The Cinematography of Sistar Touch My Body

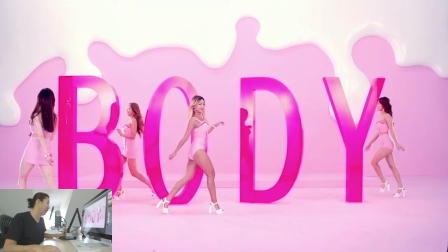24:54 So let's kill that.
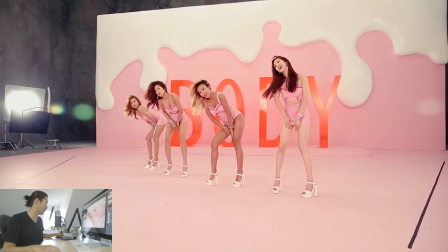24:55 And then the last thing here we're gonna call it for this setup is there's like a 5K or something like that. I don't know, oh no, are they HMI for this? I don't know. Regardless if it's HMI, if it's tungsten, it doesn't actually really matter. It's just a large light source coming through a 4x of what looks to be opal or something like that.
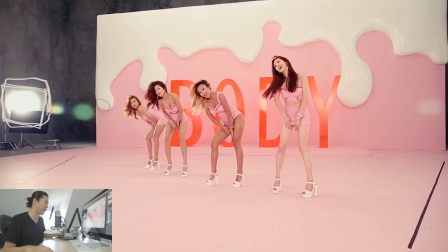25:15 Fairly big light source, so it's like it pretty much filled up a 4x4 frame, and that's just going to edge light them. So edge light here, edge light them, and then same thing. You can see they're getting flared by it. Same thing happening over here. So again, you can actually go find on cinematography.com, the forum,
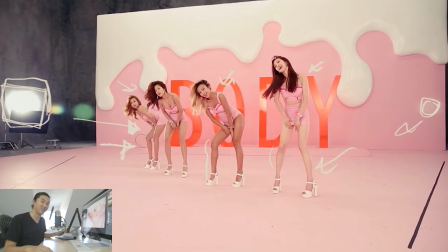25:34 me back in the day asking about how you do this type of lighting, and people didn't really give me a great answer. But I've since learned how to do it, and I do this type of lighting like all the time. So this is one way of approaching it.
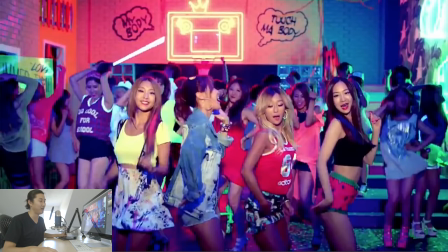25:47 So we're moving on to our last setup, and like I said, on every time I do my last setup for this show, getting sad. It's sad to see you go. It's sad to see you go. So this setup is kind of a mix of a lot of different lighting, and I really like it.
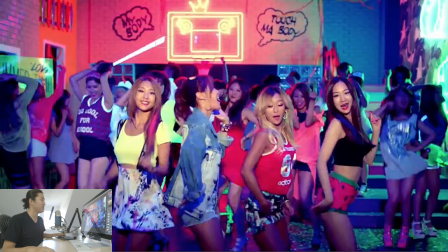26:01 And there's some cool stuff to take away from it. So when I see this up here, this is not a good color. When I see this big neon sign, I'm instantly reminded of the Justin Bieber music video. What do you mean? If you haven't seen that breakdown, I would check it out. It's been kind of popular lately.
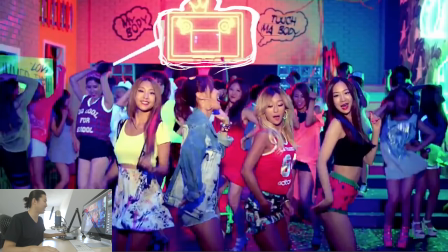26:19 We have this red neon sign, and maybe that's lighting the whole scene. I'm not sure if that neon sign's bright enough. They might be hitting the back wall with some red, but essentially it's motivating everything. It's like, boom, there's I don't know what that is. It's like a stereo or an Etch-a-Sketch with Mickey Mouse ears on it with a crown.
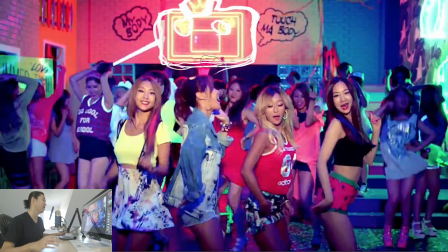26:36 I don't know what that shape is. It looks like a stereo to me, like a boombox. But it's kind of like, it sets the tone for the whole thing. This looks like a house to me, but it's kind of, I'm calling it a club because it's club lighting. And we'll talk a lot about club lighting as we go on with this series and courses that I'm making and that sort of thing.
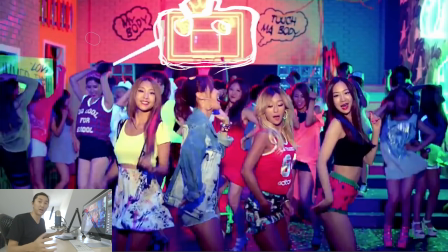26:52 Club lighting is really interesting. And it's actually really practical because there are lighting designers that light clubs for a living. And it's so important. If the lighting is not on point at a club, people are not going to dance. People are not going to get crunk. That's not going to be any fun. So the lighting is really important. And as a DP, if you're going to have to make that type of lighting, you should understand it.
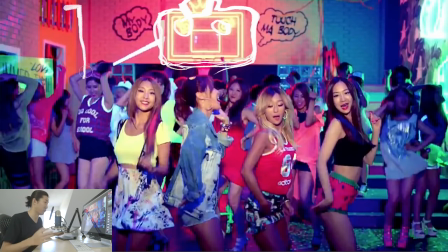27:08 And I spent years learning about club lighting, like both real world club lighting and then how you do it for music videos as well. I've lit a lot of clubs before. So let's talk about it again. Again, very similar color palette. We have red, neon, and green over here. And I guess these are just like green neons on the wall and a red neon.
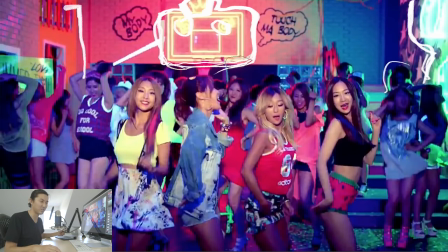27:27 And you know what? I bet they ISO'd up to like, actually I think there's a photo of the ISO. We'll find out. I bet they ISO'd up to like 800. So you just turn the neons on and they light the scene. Maybe there's a couple other lights to help reinforce it, but that's about it. So we're not going to talk about the light on them just yet.
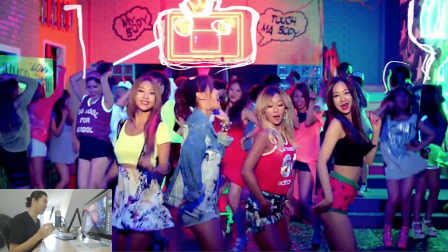27:42 But essentially to light this, just like Justin Bieber, the Justin Bieber set, the hotel set, red neon, green neon. Job kind of done. And the light just mixes together and you get this red, green thing going on. And it looks cool. Now, also, more like the Ariana Grande video, if you look at her,
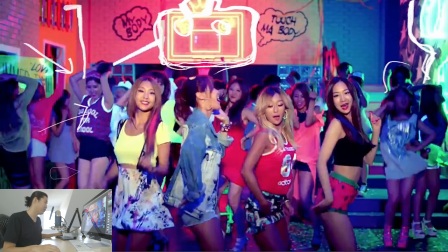28:02 this girl, she has blue light on her, and it's actually black light because if you look at the white that's here and the white that's back there and there, it is iridescent, it's glowing. And that's a sign of black light. And there's definitely a whole lot of black light in the scene, and we'll get there in a second. So that's how they lit the background.
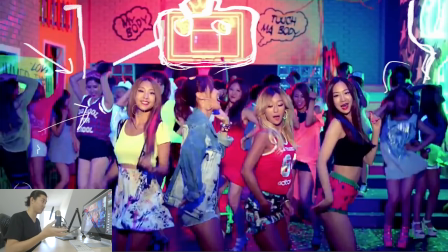28:22 And this is a cool way of doing it. So what I would call this lighting when you're doing this is that there is a black light wash. So everything is getting hit with black light. So we look at this here, her, the wall maybe, the back wall.
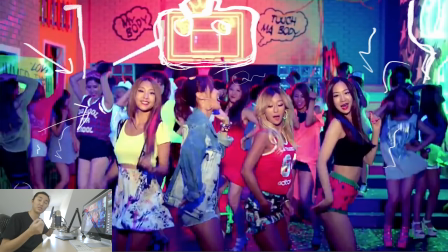28:37 Everything has this black light on it. And certain materials and certain colors like white are going to glow. And everything else gets kind of muted into this almost desaturated blue color. And that's what happens when you hit things with blue light and record them with a CMOS camera.
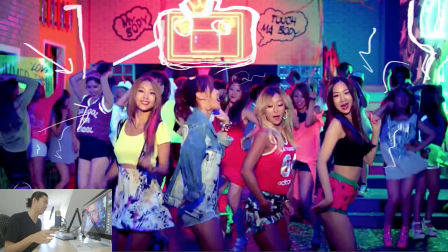28:52 Or even the CCD cameras rendered light, black light that way as well. So that's what they start with. It's a big black light wash.